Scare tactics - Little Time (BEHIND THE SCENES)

Hey guys, I'm Christian Scott. Welcome to a behind the scenes look at Scare Tactics' newest music video.
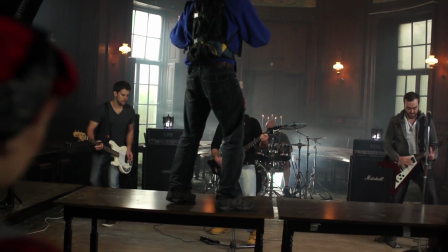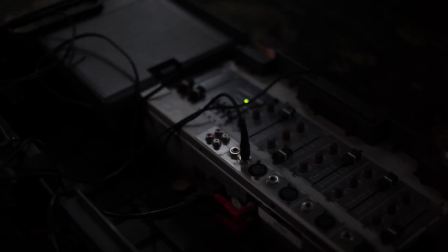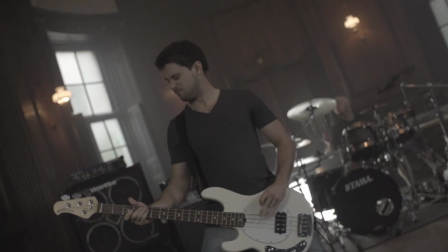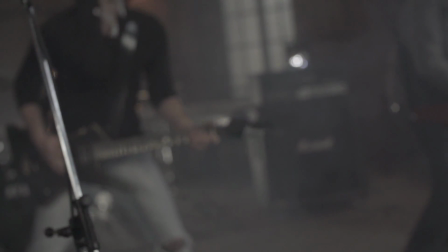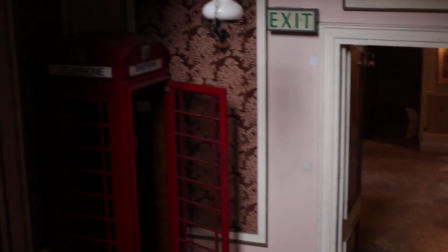We're in Liverpool using this beautiful derelict mansion, and I knew the first time I laid my eyes on it, we had to shoot here.
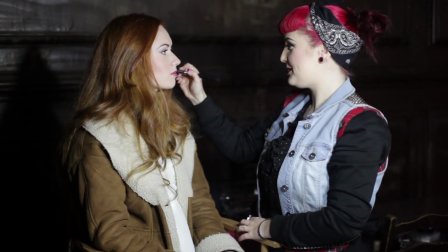We have an awesome team for today's shoot. We have Sophie B on makeup, Simon on camera, Paul and Tom assisting and doing behind the scenes.
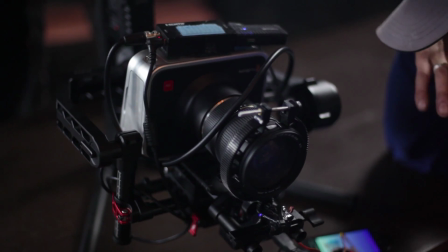We're shooting on two cameras, the Blackmagic cinema camera and the Sony FS700.
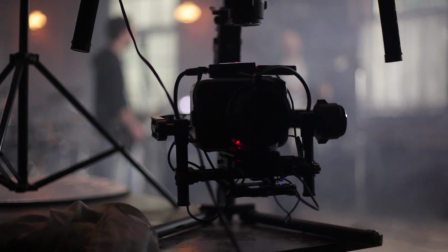I recently purchased the DJI Ronin and I wanted to put it through its paces.
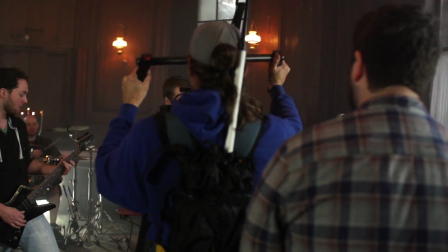Once balanced, the Ronin is capable of producing stable cinematic looking shots, even in the tightest of spaces.
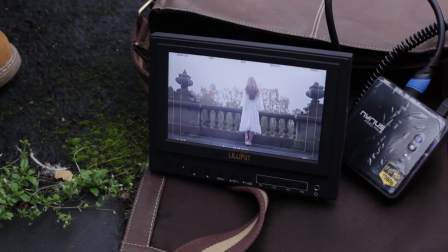We're using a wireless HDMI kit and the DJI's transmitter to remotely operate the Ronin's gimbal,
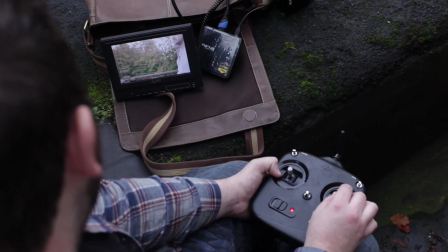leaving Simon to worry about the movement whilst I focus on the framing, giving us complete creative freedom.
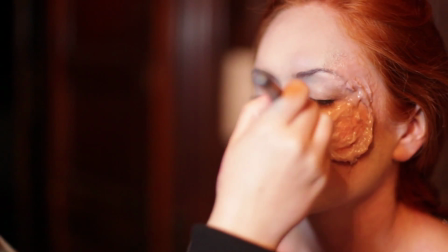The first couple of hours were spent filming the band's performance, whilst Jenny had her hair and makeup done, ready for the narrative scenes which would be shot later on in the day.
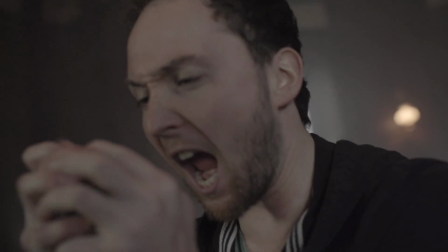We made sure we had plenty of angles of the band, including the safety shots of the singer, that I could always cut back to later on in editing.
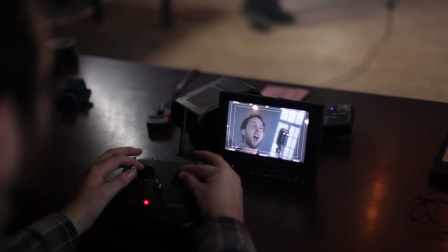I would have Simon move around the band as they perform, framing the camera in time with the emotion and energy of the song.
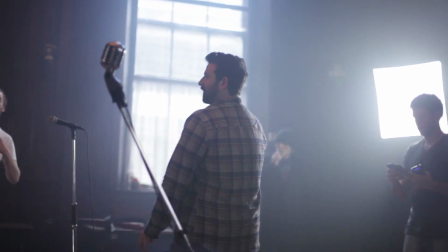As independent filmmakers, usually working on tight budgets, our lighting kit mainly consists of affordable eBay lighting.
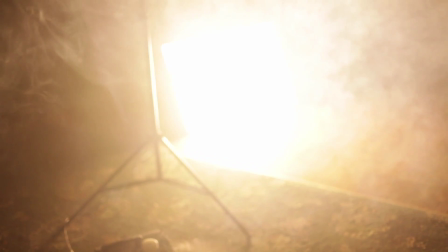The Aries will just have to wait. A quick tip is to use a fog machine.
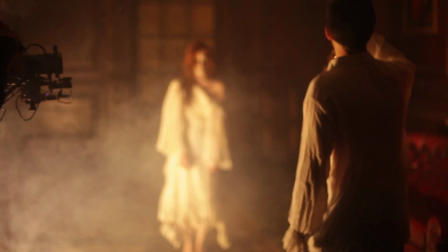We got ours for less than £50, and it's a great way to add atmosphere and create depth.
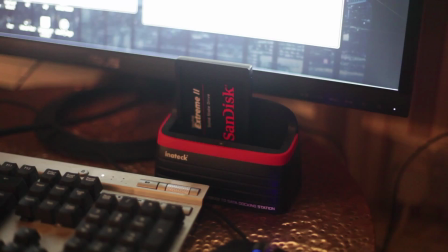Also, when working with such large files on an important shoot like this, it's a good idea to back up my files on location.
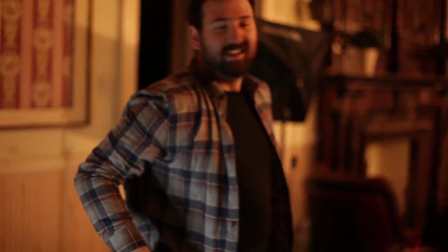It just gives me that extra peace of mind. Our lead Daniel was struggling to find the emotion.
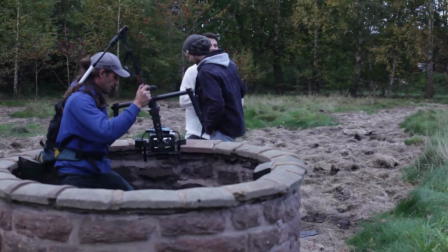A fellow band member was more than willing to help out with,
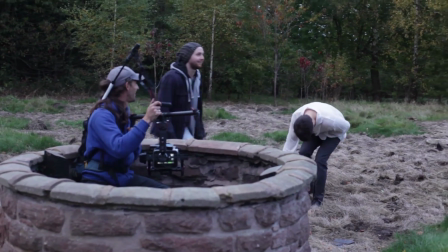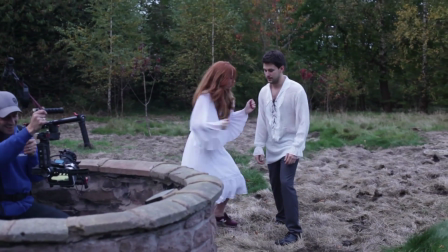So was Jenny. Nice work!
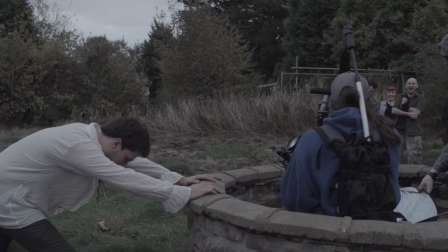You're not recording! Okay, so that wraps up today's shoot. I hope you enjoyed the behind the scenes and see you soon.